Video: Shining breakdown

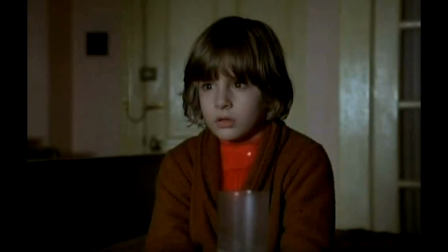(0:00)
Okay, well, we're going to take a look again. I'm assuming you've seen this in the YouTube video file already, and hopefully had seen the whole film. Actually, it's very good, and so do take a look. The scene I want to focus in on is, of course,
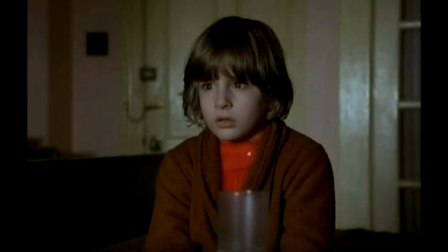(0:19)
the encounter between the Jack Nicholson and Shelley Duvall characters named Jack and Wendy in the film. Although I think that this brief little moment before that encounter, is in some way preparing us for it.
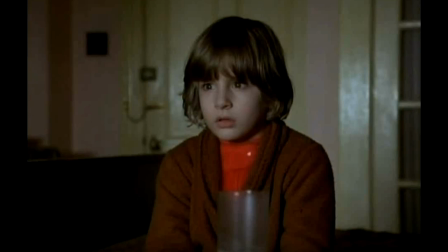(0:37)
And so Danny in the film, the young man we see here, is gifted or cursed with this kind of second sight.
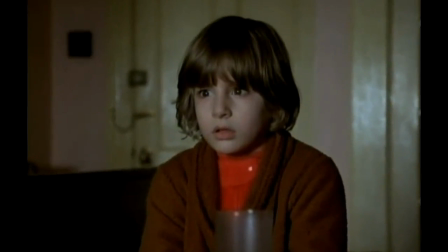(0:46)
And part of that second sight, as the camera zooms in on him,
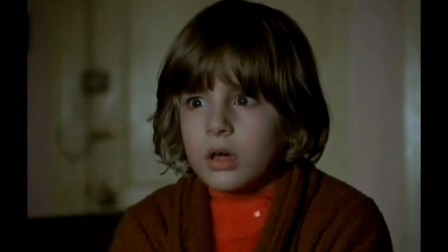(0:51)
is this kind of ability to have visions.
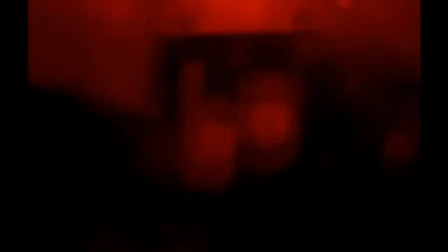(0:57)
And the vision that we get here is something that we've seen in the film previously,
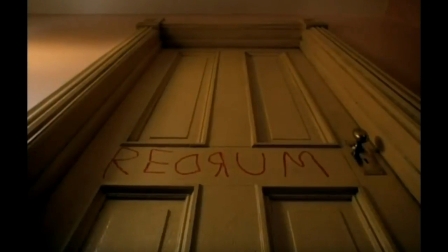(1:02)
with the elevator doors opening and this torrent of blood being let loose into this hotel lobby,
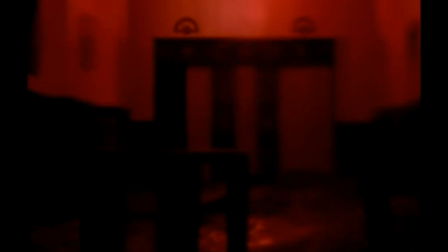(1:09)
which was actually shot real size. In other words, this was using a set. They shot most of this in Shepperton, England. The exteriors were shot in Colorado. Kubrick didn't like traveling, but they bought all this expensive blood, fake blood,
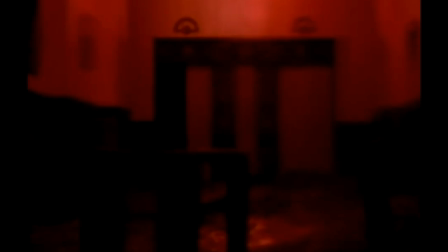(1:27)
and put it into this full-sized elevator and then open the doors for this one shot that probably takes up about a total of 40 seconds on film. But this vision is kind of interesting in terms of the use of color.
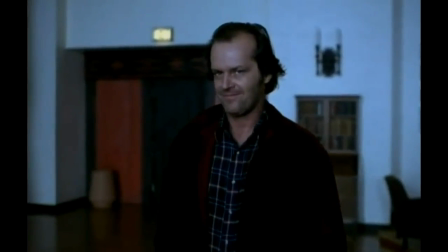(1:44)
It's significantly red, suggestive of blood. But here's where I want to begin to focus.
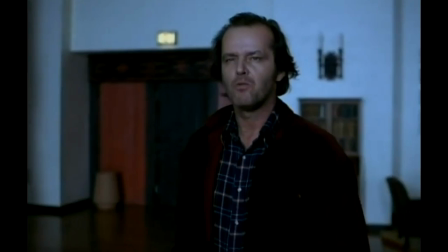(1:52)
And so the things we'll be looking at will be relative to
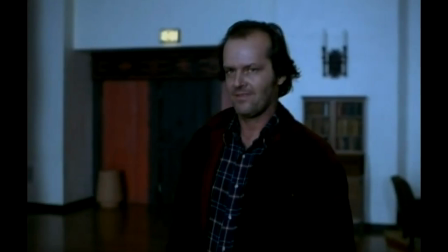(1:58)
cinematography and mise-en-scène. And that means we'll be looking at things like lighting, the quality of light, the direction of light, the use of makeup, costuming, setting, camera movement, camera angle,
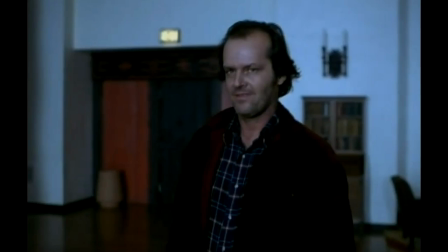(2:14)
all of that as it comes to bear on the image and its impact on the viewer. And of course, there's no way we can account for everything, but I wanted to just note briefly the setting,
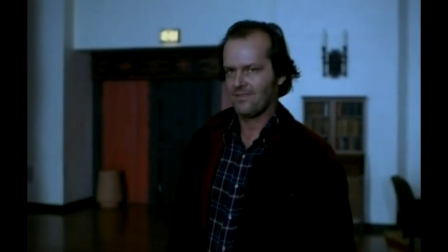(2:29)
and here it really is basically out of focus. But that still doesn't detract from the fact that it's there. And what it does is provide kind of a contrast in color warmth. We've got the warmth of the wood and the coolness of the walls.
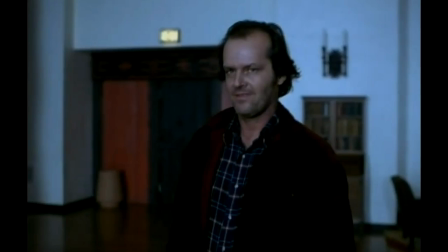(2:48)
And later we'll see how the setting will kind of make a greater impact. Costuming is relatively simple. Jack is wearing a plaid shirt, dark, which gives him some weight, right?
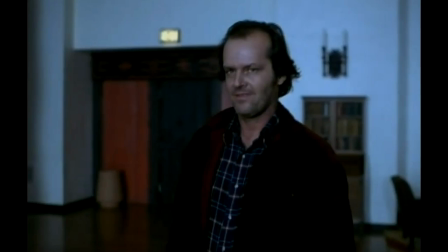(3:07)
He seems to be substantial here. Gives him some weight, kind of brownish red. And interestingly as well, he's looking at the camera. In terms of makeup, he looks like he hasn't made up at all. He looks like he just woke up, right? And not having shaved in a while.
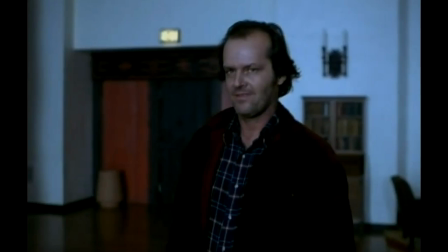(3:26)
But all that, of course, is the consequence of spending time getting him camera ready so that he does look, in fact, disheveled. So the camera angle looks up at him slightly, but interestingly, I'm going to pull up my drawing tool here.
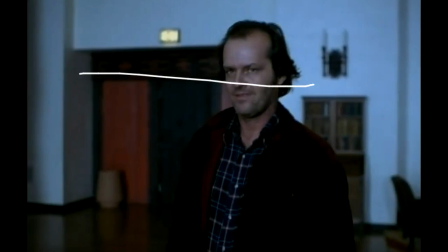(3:45)
It pretty much conforms to the rule of thirds. Terrible line. Let me try that again.